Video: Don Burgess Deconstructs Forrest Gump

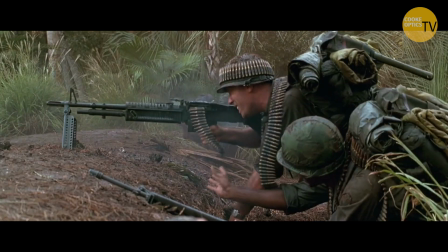Take aim to our field at heart! Misfire!
Now, when it came to the napalm at the very end where he's carrying Bubba out, and clearly they would be absolutely torched,
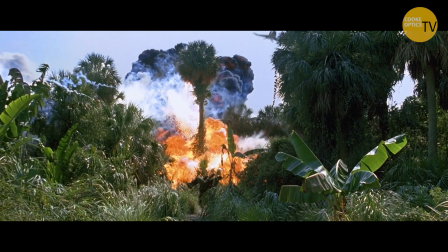that was a combination of a double pass system where we would shoot the pass with Tom carrying Bubba and running out. And they realized that Bubba is a big boy. And so to actually get him running with Bubba's got wires hanging above
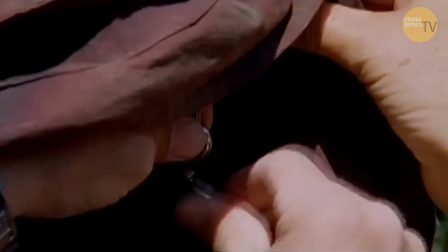him and a traveler that's supporting some of his weight so that Tom can run out of that shot holding him.
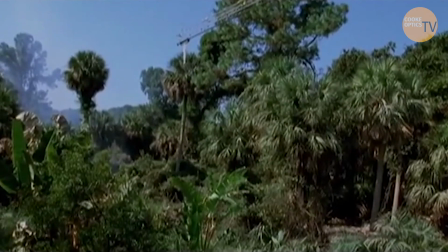The actual shot of the napalm is another pass with high-speed cameras and whatnot,
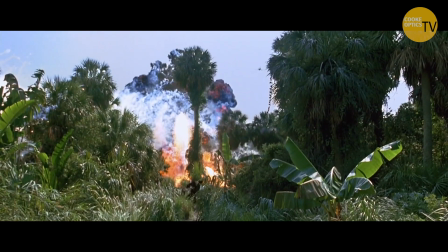and the camera that Tom's in, and it's a composite. So, we actually did blow off a big napalm explosion there to create the the effect, but it's a combination of shots put together to create the illusion that it's all happening at the same time.
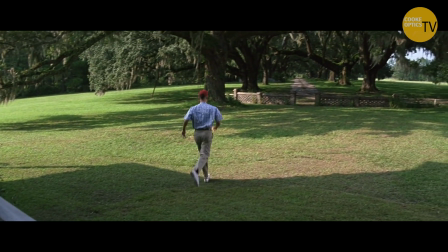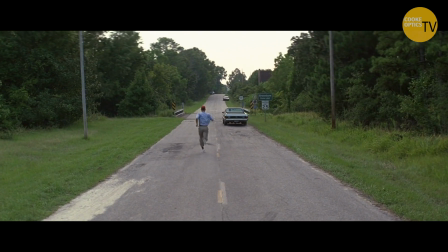Famously, this is a sequence that the studio wanted to eliminate and not let us shoot.
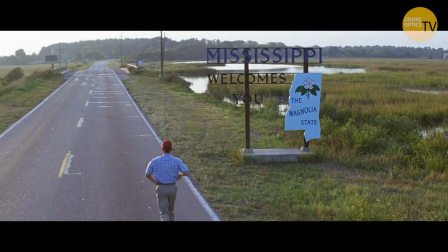They just didn't get it. And Bob ended up partnering up with Tom and making this happen just because it was that important to him.
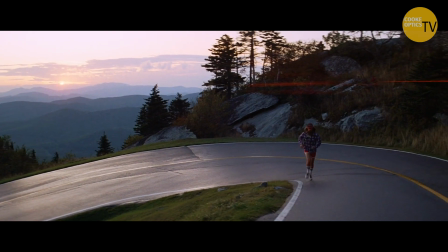I don't think really anybody really understood it till it was all cut together. He came to me and he was explained it as, this is America.
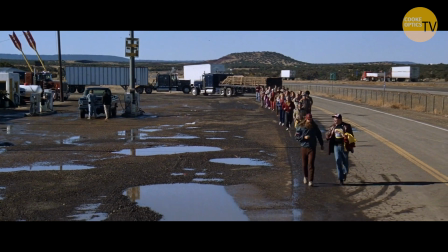This is from one coast to the other.
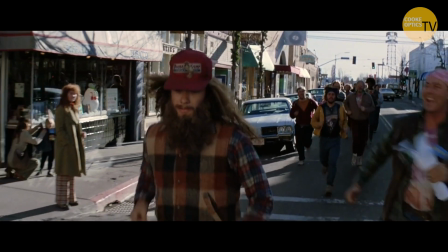I want it to look like those car commercials you see, and I think Chevy was doing a campaign about America, and so every beautiful road in America.
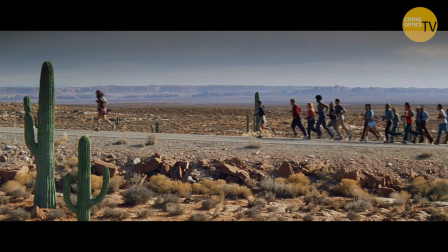And at the time I had a very good friend who was shooting a lot of car commercials, and so I got him involved in helping find all these locations. And he also ended up shooting second unit and shooting some shots of Tom's, and some of the wider shots is actually Tom's brother running, so they would go off and do that.
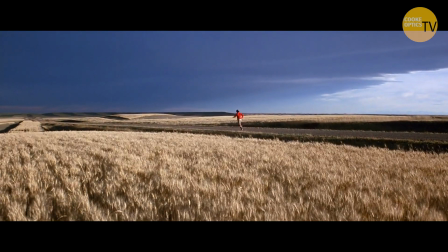And we, on the first unit, we had to stay on schedule and keep shooting. We were shooting 6-day weeks,
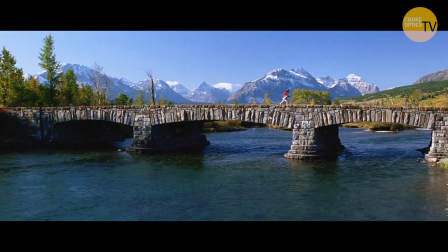and we would leave on Saturday nights and fly to some state and get up in the morning and shoot Tom running in that particular location, and then get back on the plane and fly back to Beaufort and start the regular week's work on Monday morning.
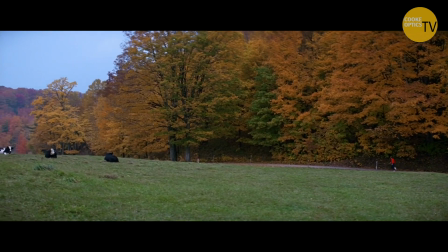So that's how important it was for Bob to do this sequence and create this idea of America.
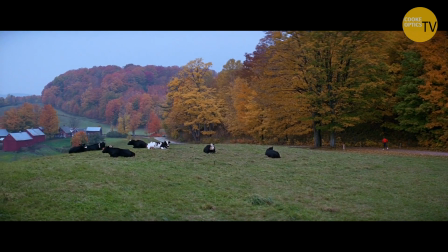And this was Forrest trying to sort it all out, figured out what it was all about.
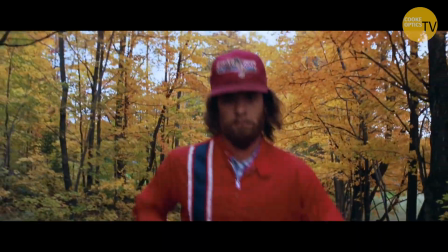My mom always said, you got to put the past behind you before you can move on.
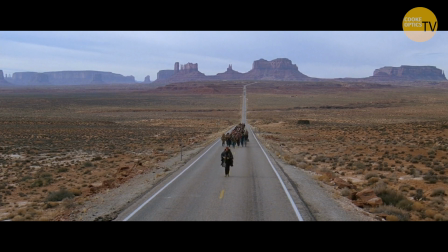And I think that's what my running was all about.
Fly all these different places and get Tom out and makeup team, and they make him up and we go shoot these shots of him running. But it took a lot of people to kind of find all these pieces and bring back photos and show Bob and say, well, we got this.
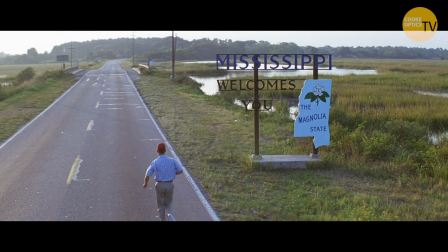And he says, I love that. Let's do that. Let's not do that. Okay, we're going there.
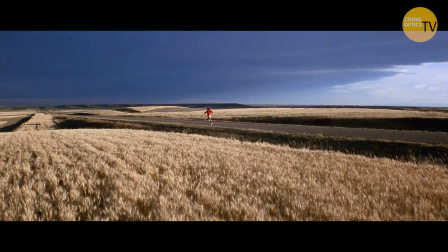Here you've got this sequence that is this incredible sequence that means so much to the film. But at the time when you read it, what do you mean the guy runs across country?
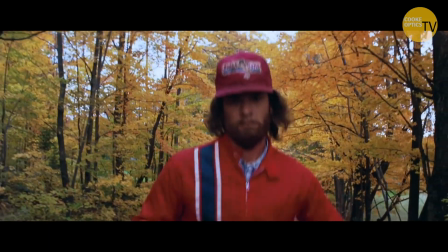I mean, that sounds extremely boring. It sounds ridiculous. And why would we ever do that?
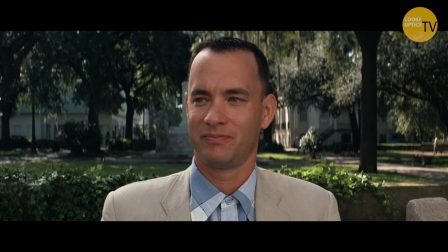But, that's the genius of Bob Zemeckis right there.
If I was going somewhere, I was running.
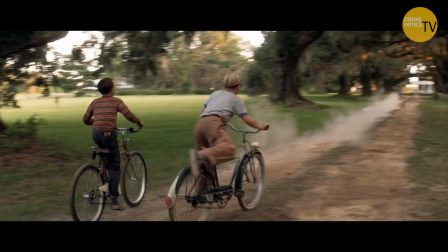He recorded all of the speech before we started the movie.
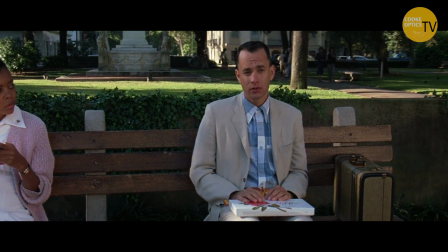And I think that helped him kind of time out the length of certain sequences and certain shots,
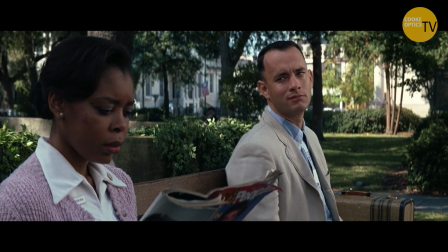because a lot of it is the narration, in theory, of Tom sitting on this bench. Bob is a very efficient director as far as what shots he needs to tell the story. You're not going to find a better actor than Tom Hanks to show up ready to do the work. So the execution of that is remarkably fast, because they both were very dialed in on what the film was about, what the character is about, and how this will work. So how much of that we actually shot at the bench, I don't remember. I don't think it was all of it, but it was a big chunk of it.